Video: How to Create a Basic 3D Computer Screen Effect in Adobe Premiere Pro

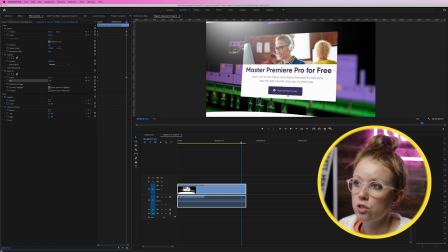3:55 So then just go in and adjust the position and the scale until it looks right for your particular screen recording that you're working with.
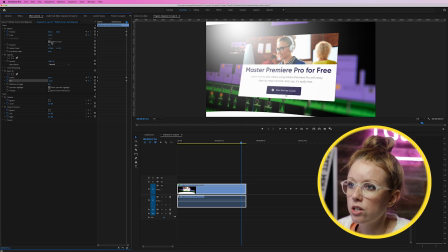4:03 and i can adjust the tilt as well and i think that looks okay let's adjust the position a little bit and now you can see that these end keyframes were automatically created we didn't have to manually create it because we already turned on the toggle animation here so now between these two points you can see what
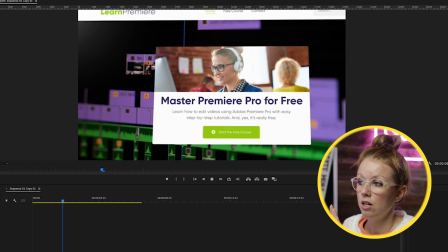4:20 happens to the screen so it has this nice swivel to it and the specular
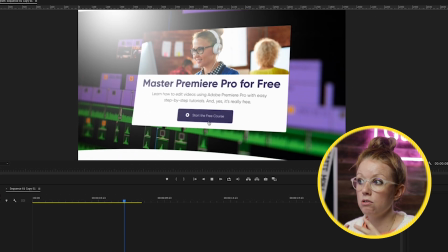4:24 highlight making it look more professional like a 3d computer screen but it's not done yet the next thing we can do is add a gaussian blur with a mask so we can emulate a lens focus changing from
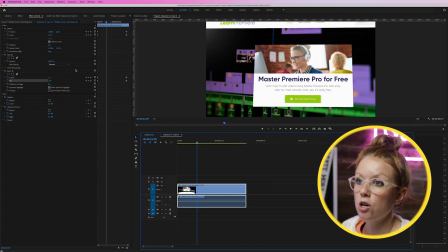4:38 the upper left corner for example to the middle of the screen so let's go back to effects and let's search for gaussian blur and let's go ahead and double click to apply it to our clip now back into effect controls we can add a
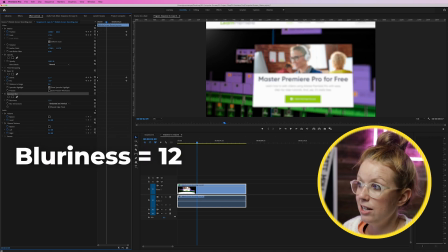4:51 blurriness let's say of around 12 and And you can see it just applies the blur to the entire screen,
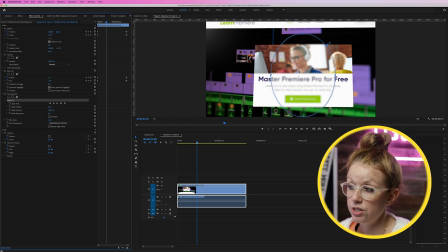4:57 which we don't want to add a mask. Just click on the circle icon and it will default to creating a mask, but we need to invert this. So let's click on inverted. And now the blurriness is outside of this ring and let's make a few more adjustments.
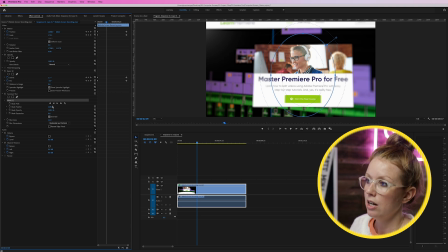5:13 Let's increase the feathering. So that way it's not as harsh of a line and then we can adjust the shape.
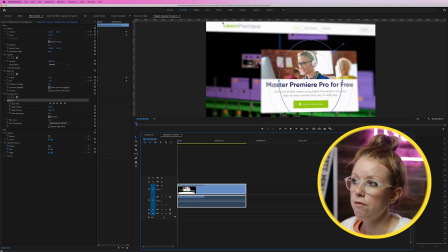5:19 So let's go back to the beginning of the clip here. I want the focus to be up here on Learn Premiere.
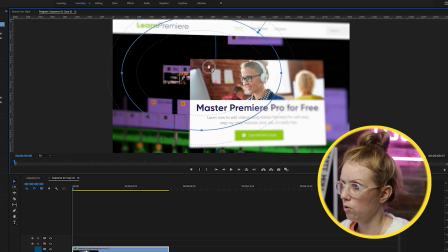5:25 So let's go ahead and let's move this up here, just like that.
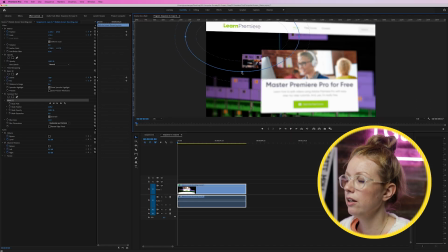5:30 And let's, you know, make it a little bit smaller. I think that looks pretty good. And then we can create a keyframe on the mask path.
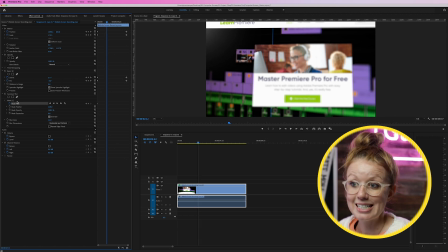5:38 So now that we have the keyframe, we can then move ahead a little bit. So let's select the mask path until we can get this little hand icon. And then we can move it over here in the center of the frame. And we can adjust this if we want this to be faster. we can move this keyframe a little bit closer so it's
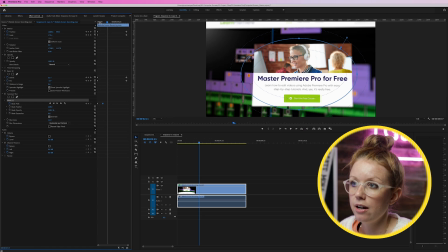5:54 a bit quicker of a rack focus there and let's go ahead and play it back and see how it looks all right it can even be a little bit faster so we can just move this in a little bit more and this is how it looks that's all for creating this really cool 3d screen effect no template is needed just apply that 3d basic effect as well as the gaussian blur and you're good to go and thanks again for motion can for sponsoring today's video don't forget to leave a funny comment below for a chance to win a license to their pack if you do miss the lottery though there is a free sampler pack below and you can purchase the pack from video hive on envato market as always keep creating better video with gal see you next time bye